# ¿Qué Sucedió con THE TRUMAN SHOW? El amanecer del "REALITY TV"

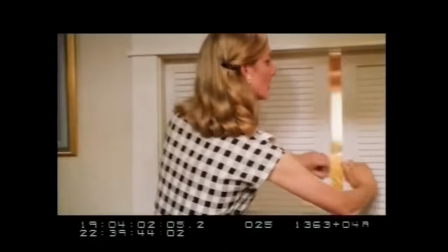4:02 La larga espera por Carrie permitió a Nicole reescribir y afinar cada detalle al gusto de Weir, eventualmente pasando por al menos 16 borradores.
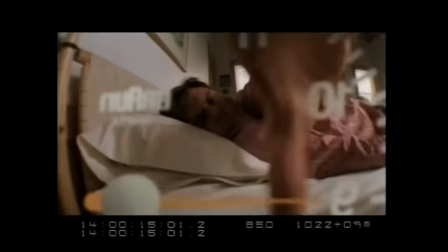4:11 Se hicieron esfuerzos meticulosos para construir un mundo muy específico y crear una lógica hermética en relación con las reglas del universo de Truman.
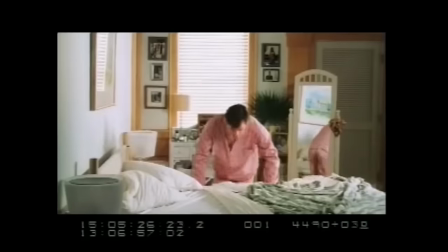4:19 Para hacerlo creíble, Weir trató de considerar y responder cada posible pregunta que una audiencia pudiera hacer.
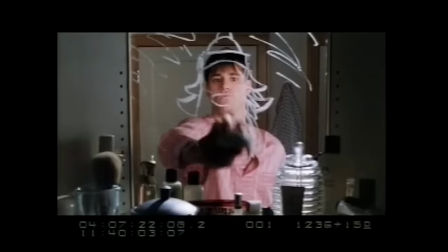4:25 Weir también quería hacer algo que pudiera convencer a las audiencias de que podrían ver un espectáculo de esa magnitud las
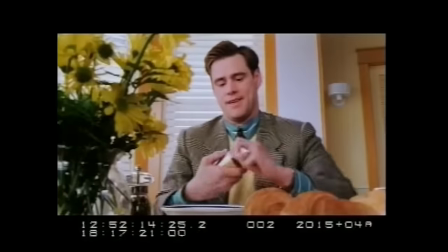4:30 24 horas del día y creía que para funcionar tenía que ser vivificante, terapéutico,
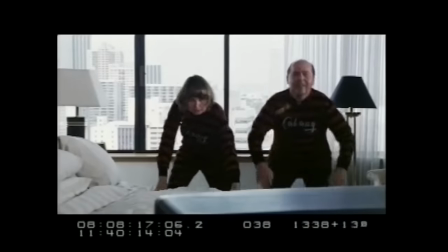4:36 encantador y hasta un tanto relajante. Weir también desarrolló historias detalladas sobre el espectáculo y sus personajes principales, incluyendo a Christoph,
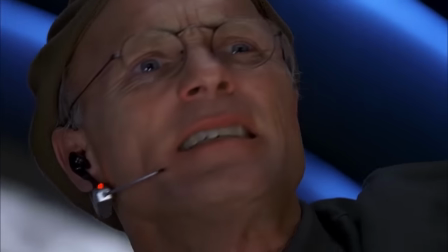4:45 a quien Weir imaginó como un cineasta que había ganado un Oscar por hacer un documental simpático sobre personas sin hogar. Este proceso proporcionaría a los actores un gran esquema para sus personajes y les permitiría sumergirse aún más en sus roles. El director también sintió que era fundamental cambiar el escenario de la película de Nueva York a una utopía perfecta donde el sol siempre brilla.
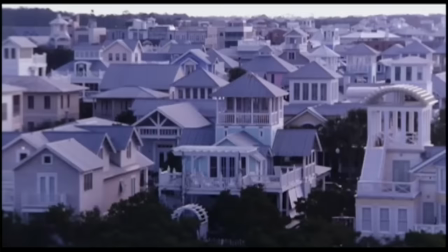5:05 Inicialmente el plan era filmar completamente en un estudio en Los Ángeles, pero la esposa de Weir, Wendy, sugirió Seaside, Florida,
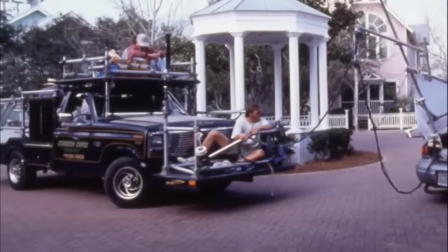5:11 una pequeña comunidad costera de unas 400 casas que parecía tanto un set de película prefabricado que Disney construyó su propia réplica en un punto.
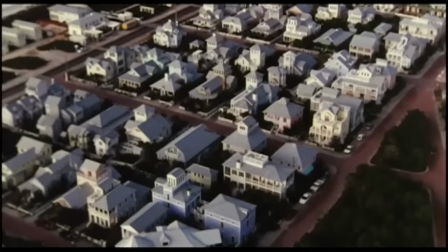5:20 Pero bueno, tan pronto como Weir vio a Seaside, supo que había encontrado el escenario ficticio de Sea Haven Island.
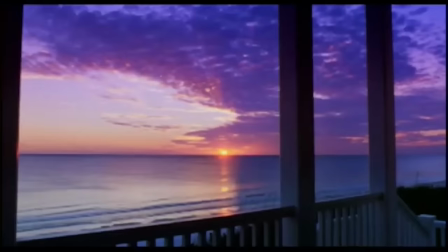5:26 El pueblo ya tenía casas pintorescas a escala de tres cuartos con cercas al estilo de los años 50 que reforzaban la vibra de sueño americano.
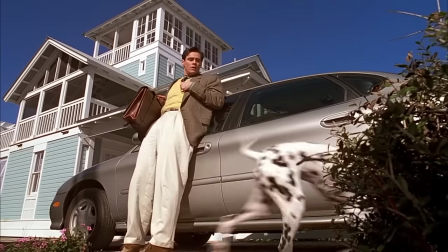5:34 Pero Seaside era una comunidad exclusiva y atinerada cuyo fundador pidió una suma absurda de 5 millones de dólares para filmar en su tranquilo pueblo costero.
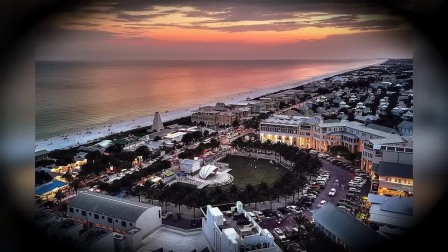6:00 Iniciaron arduas negociaciones y aunque Paramount presionó al director para que cambiara de ubicación a un costo mucho menor,
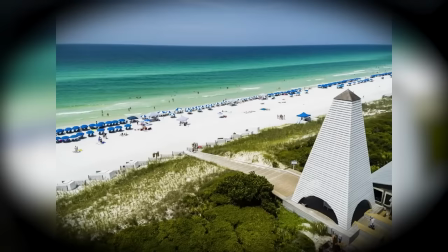6:06 Weir insistió en que Seaside era el único lugar para The Truman Show y finalmente las cosas se resolvieron.
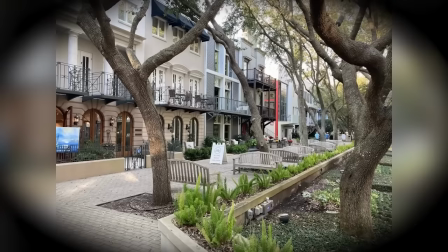6:11 Pero eso no fue el final de las complicaciones para Sea Haven.
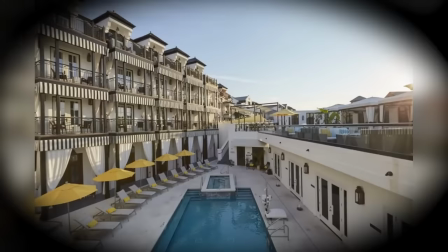6:14 A pesar de que el área proporcionaba un set casi perfecto, se requería algo de construcción para completar el área del centro.
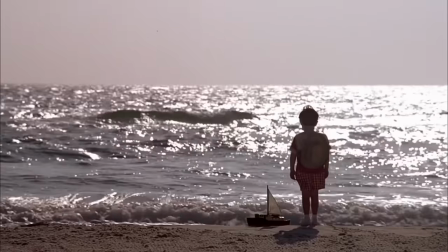6:21 Pero debido al código de construcción local, la producción no podía construir estructuras de más de 10 metros de alto.
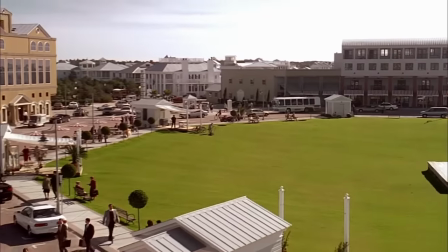6:28 Para superarlo, solo se construyó el primer piso de cada edificio nuevo con pisos superiores agregados más tarde con CGI, lo que resultó ser un gran ahorro para la producción.
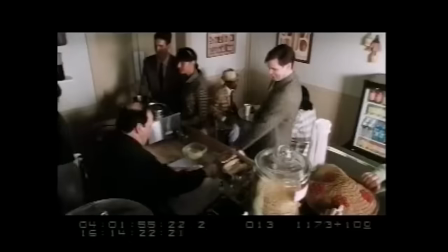6:37 Ahora, con un presupuesto aún arriesgado de 60 millones de dólares, la fotografía principal de The Truman Show comenzó en diciembre de 1996.
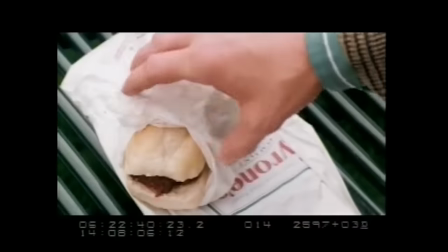6:45 Para recrear el aspecto distintivo de los televisores en los días previos a los LCD de pantalla ancha,
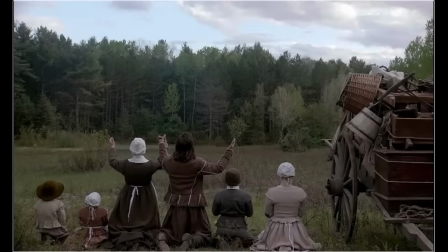6:50 Weir filmó en una proporción de aspecto de 1.66 a 1, pero solo el lanzamiento original en DVD retendría ese formato,
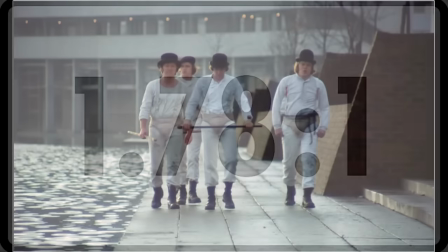6:57 con los lanzamientos teatrales y otros lanzamientos en video recortados para la proporción de aspecto más común. Junto con el director de fotografía, Peter Bijou, y el diseñador de producción, Dennis Gassner, Weir se inspiró en varios comerciales de televisión,
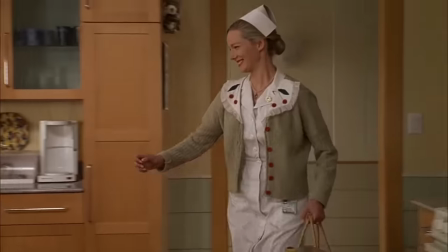7:10 razón por la cual muchos personajes se ven llegando al encuadre con los ojos bien abiertos y por lo que los interiores se sienten demasiado iluminados y ligeramente falsos.
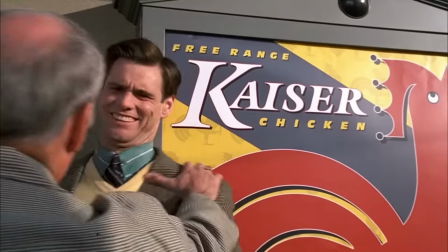7:19 Para Weir era importante recordar a la audiencia que, en este mundo, todo está a la venta.
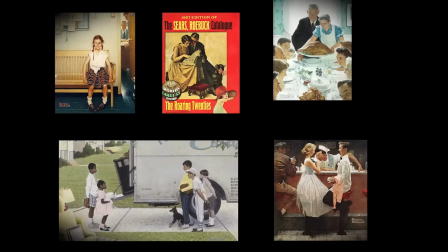7:28 Las pinturas de Norman Rockwell y las postales de los años 50 y 60 también influyeron en la estética y las actuaciones de la película.
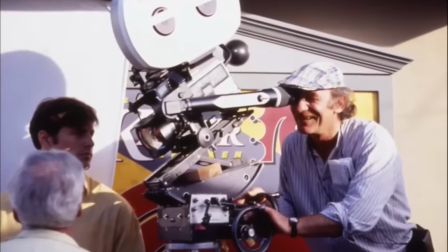7:34 Weir acredita a Bijou por contribuir con varias ideas creativas fantásticas, incluida la colocación de cámaras en muchas escenas.
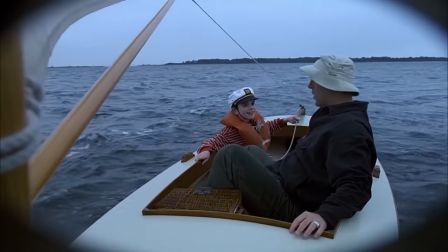7:42 Basado en su amor por las películas mudas,
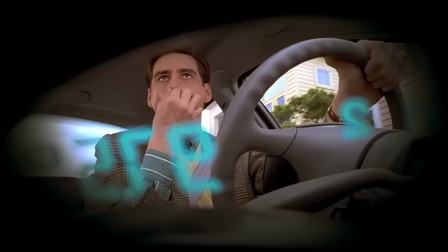7:44 Weir optó por usar el icónico efecto de iris o globo alrededor del encuadre para hacer parecer que la audiencia está viendo a Truman a través de cámaras de vigilancia ocultas.
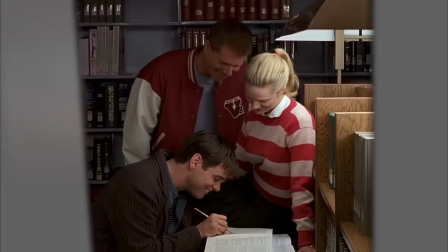7:53 Weir disfrutó jugar con el encuadre y dijo que prácticamente no hay tomas de seguimiento. Las cámaras están dentro de cestas de frutas o maletines,
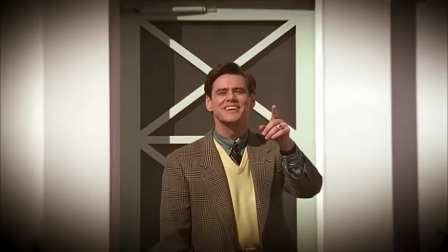8:01 había muchos zooms y lentes estáticos y ocasionalmente haríamos un encuadre incómodo como resultado de una colocación de cámara no ideal.